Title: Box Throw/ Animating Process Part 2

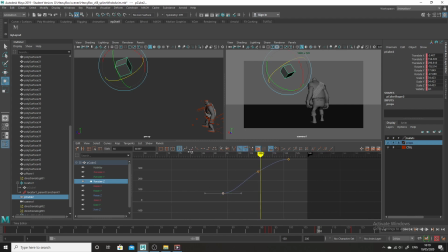490s
In terms of the Z direction, again, it's going to be fastest at the beginning. Yeah, I mean, take this key out altogether. It won't slow down completely. It's still moving here.
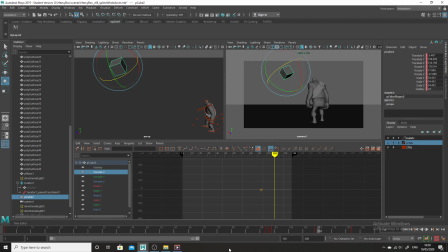505s
And then in the X translation, actually we don't have anything in the X. So all of a sudden, then you have this. Let's see. And you can see you have kind of issues with this. It's
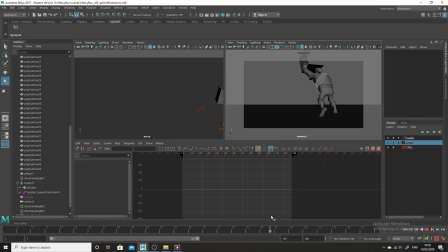starting too late for a start. So what do? Well, you take it back here, come back to your cube, and you make sure it starts
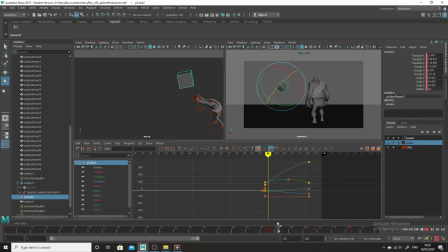543s
at the right time. So maybe we have to move this so that the animation is starting a little bit sooner. So like there, yeah. So you're kind of playing around.
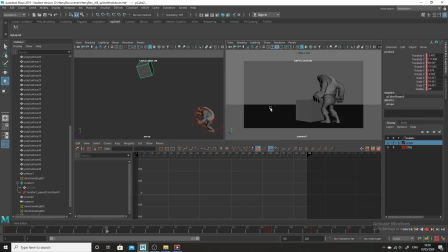562s
You're trying to see it, and then I'm looking at this and thinking this still feels a little slow. It feels a bit drifty, like he's throwing it on the moon. And I'll play around with my curves and try and get the curves, make it a little bit faster. To make it faster, well, we know that we simply have to click on the cube,
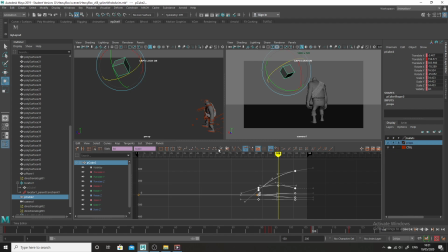580s
and I can even scale it using this device here if I want to make it faster. I can just pull it in a bit and see what that looks like. Yeah, and I might want to drop it more down a bit. So
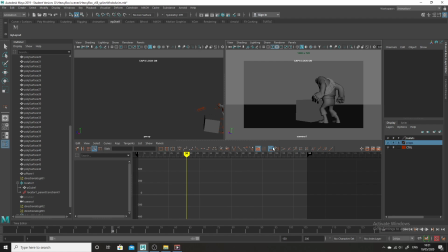598s
you're always looking at what you've done and trying to get it. And so once you've got the timings and everything worked out, and you're trying to, you basically, it feels like it's coming together, then you can start adding some of the little details that are really going to make this
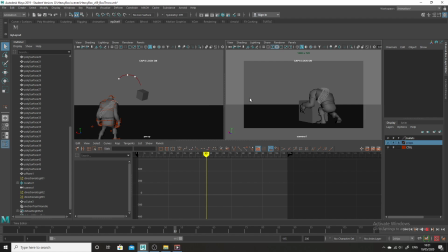618s
a little bit more believable. For example, when he's lifting the box up, to give you,
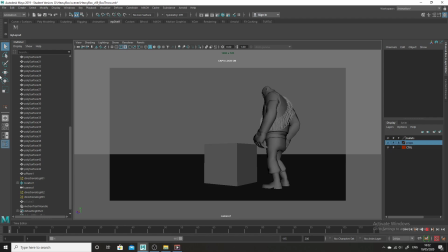625s
I notice initially, and I'll show you in a slightly previous version.
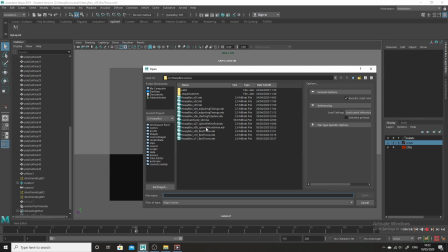633s
Oh.
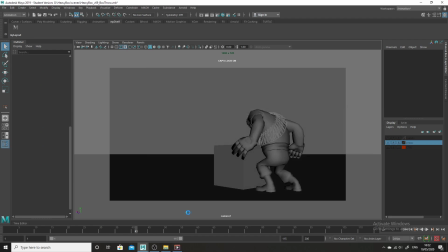637s
I'm noticing that I felt the box didn't really have very much weight. And what it was when he was lifting it up, there wasn't enough of a kind of pause when he lifts the box from here up onto his shoulders.
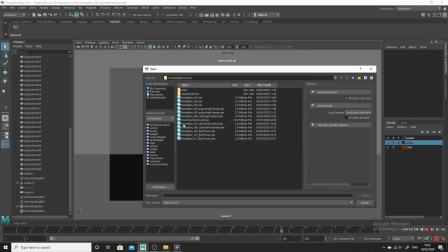653s
It was just going, actually maybe I'll show you now, maybe this one is better to show you this in.
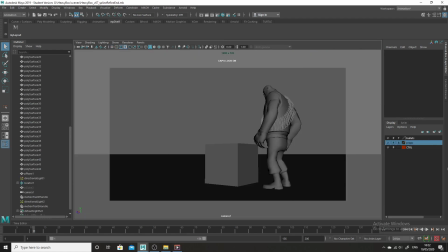663s
Probably when you do this a lot, you start, it was,
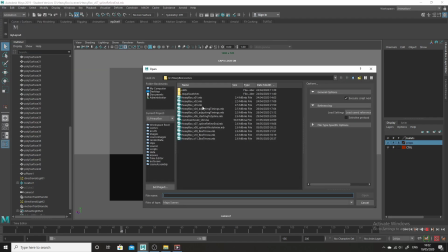670s
anyway, I figured that there wasn't much of a pause between him lifting the box.
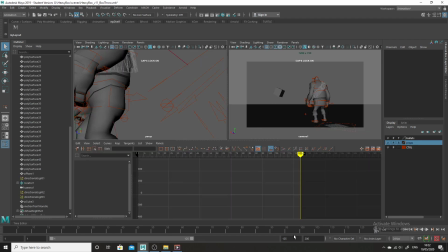675s
So what I wanted to do was I wanted to really to sense this kind of shift.
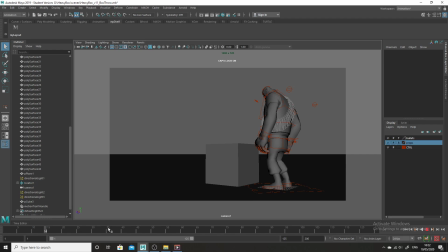682s
So when he goes to lift up the box here, I made sure that there's a real pause just as he lifts here. And then you have to,
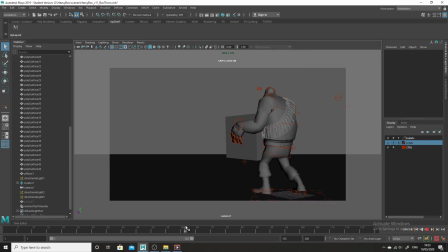695s
hopefully if you've looked at the videos on animation, the whole thing is, don't just have him go from here and then straight up. Have him go from here, get his feet together. See, he drops it down again. He drops it down. There's the anticipation before the lift. Anticipation, he's getting his feet, then he pulls up over his head.
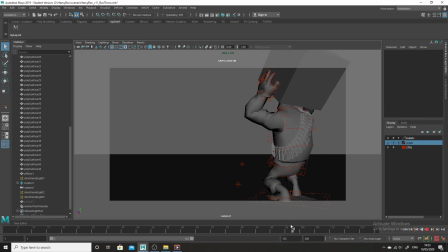714s
Yeah? And then you have that whole thing of he pulls back and pulls back a little bit more just before the throw. And all these little details will help make the animation more believable. Always look at the feet. Don't leave things. It's amazing how much you can work into stuff,
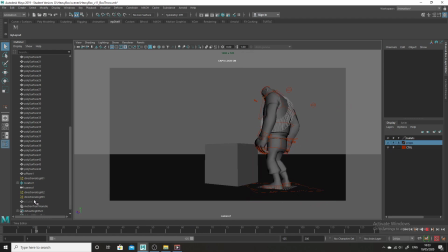734s
and you can start adding little details, like when he's standing, just have the fingers moving slightly.